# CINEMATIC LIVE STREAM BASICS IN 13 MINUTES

What's up? I'm KC with Church Tech Creative, and in this video I'm going to condense years of research, testing, and learning into what I believe are the best fundamentals that you need to create a cinematic live experience. I'm going to quickly cover what a cinematic online experience looks like,
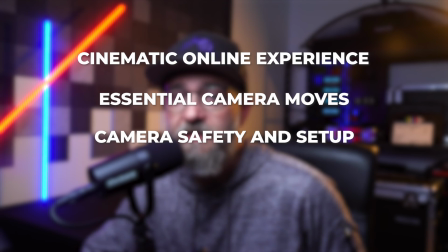18s
essential camera moves, camera safety and setup, and the 10 vital camera operator roles. What does a cinematic online experience actually look like? Images that are captured in a dynamic, well-composed, energetic way that is engaging and compels the audience to watch.
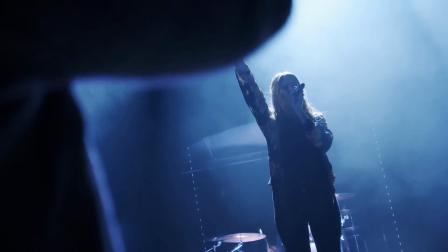34s
I believe that it's specific moments that are captured or created that makes the audience feel like they're actually there. Pretty much, it looks like a cool music video. Okay, so what are the two most important things that you need to actually create this? Composition, energy. So let's talk about how we get those two very important things. Composition.
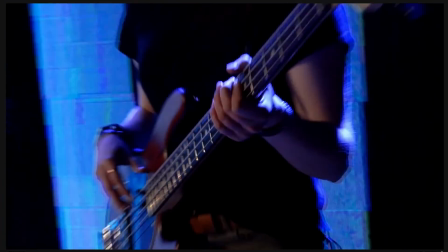54s
Basically, composition is what is in the frame and where it's located. Let's make creating good composition easy.
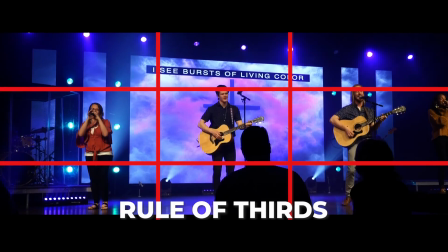60s
Think about it like this. You can break down most creative well composed shots for live experiences with the rule of thirds and by creating depth.
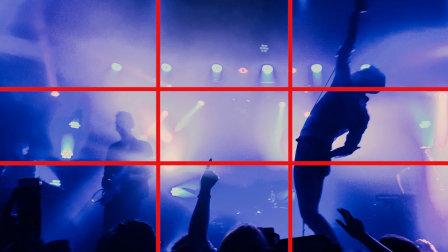69s
The rule of thirds states that your subject should be in one of the thirds of the screen. Our eyes are naturally drawn to these four intersecting points.
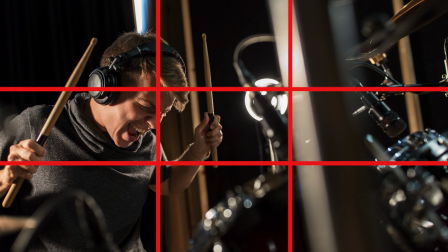78s
So placing your subject within one of the thirds close to one of those intersecting points is a very cinematic look and is used in a lot of major motion pictures creating depth is when you make your subject stand out from the background or the foreground the easiest way to do this is by
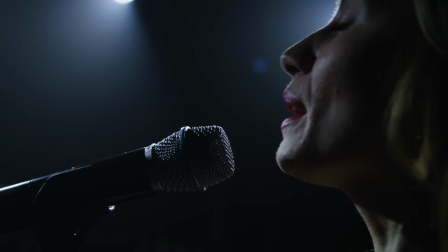95s
blurring the background or using an aperture like 1.8 we'll talk more
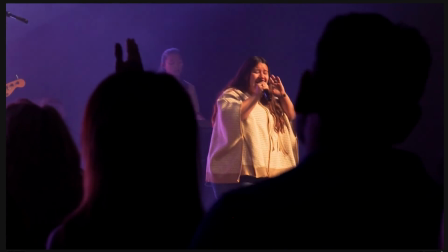100s
about aperture later another way is by using something interesting in the foreground that
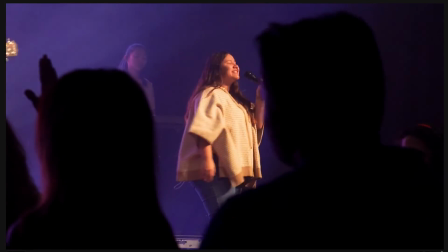105s
is actually not in focus but creates depth and an image the second biggest thing that creates a cinematic experience is energy if you want a dynamic look you have to capture or create energy how do we do that first
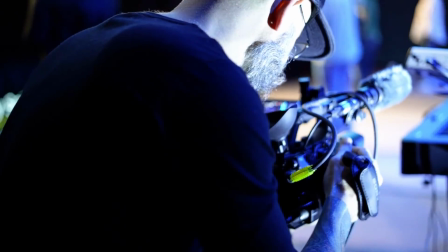119s
go mobile with your camera non-moving or static tripod shots are great
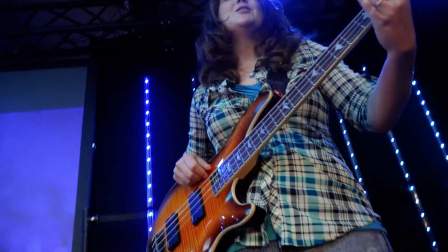124s
for some things but if you really want to create energy you have to get moving with your camera now obviously there are jibs and track dollies dactyl cams all kinds of fun stuff that can make cameras move but what What I'm talking about is the easiest and probably the least
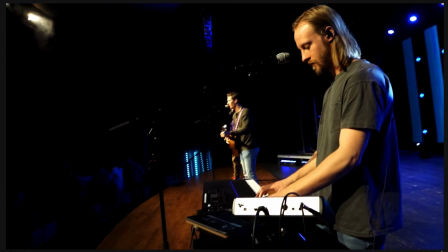140s
expensive way to smoothly move your body back and forth to create more motion with your camera. You can also zoom in to a subject that may not be moving much on stage, and a tight moving shot is naturally energetic. So one quick thing, hit that like button for me if you're getting any kind of value from this content. I do a lot of research and testing to bring you the most helpful content I can, and hitting that like button for me helps this video get seen more and helps me continue to do that for you guys all right now that we know how to compose an image here are some essential handheld camera moves that will bring more energy to your live stream the whip
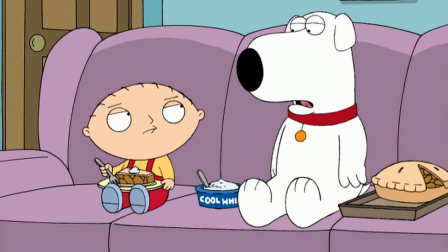179s
pan say whip whip now say cool whip cool whip this motion is mostly used
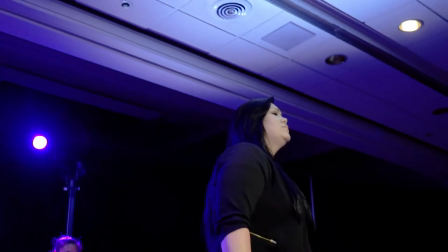185s
for transitioning to another shot or creating a dynamic transition in between two subjects on stage the handheld whip feels really energetic with live music and when using the whip pan for energy on stage, you really have to nail the mark,
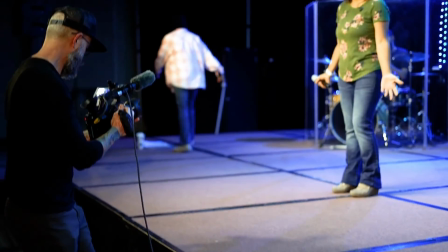200s
meaning you really have to know exactly what you're going to end on in the composition. Used correctly, this move creates some of the best cinematic energy for live worship.
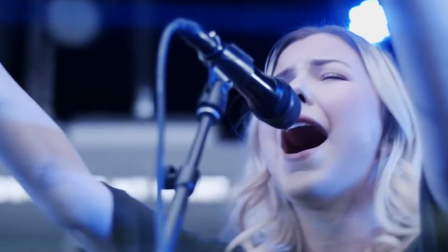210s
The arc shot. The arc shot orbits the camera around a subject and is typically used when the subject is not moving much.
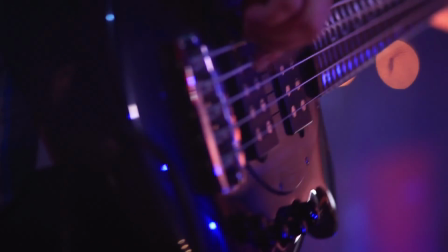217s
Detail shots. This is a shot, usually tightly framed, and takes up most of the screen.
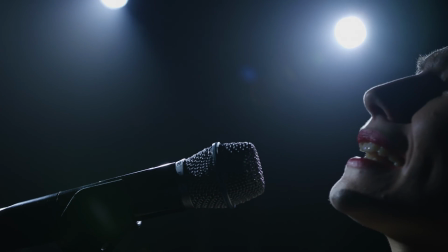223s
Detailed shots can work best with guitars or keys, but can also work with faces or hands. The crash zoom. Essentially, this is just a very fast zoom that is focused at the very end of the zoom. It's great for high-energy songs or even transitioning to another shot. Okay, so now you know the visual basics, but what do we actually need to know about our camera?
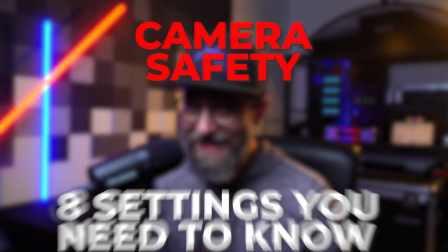244s
Let's talk about camera safety and the eight settings you need to know.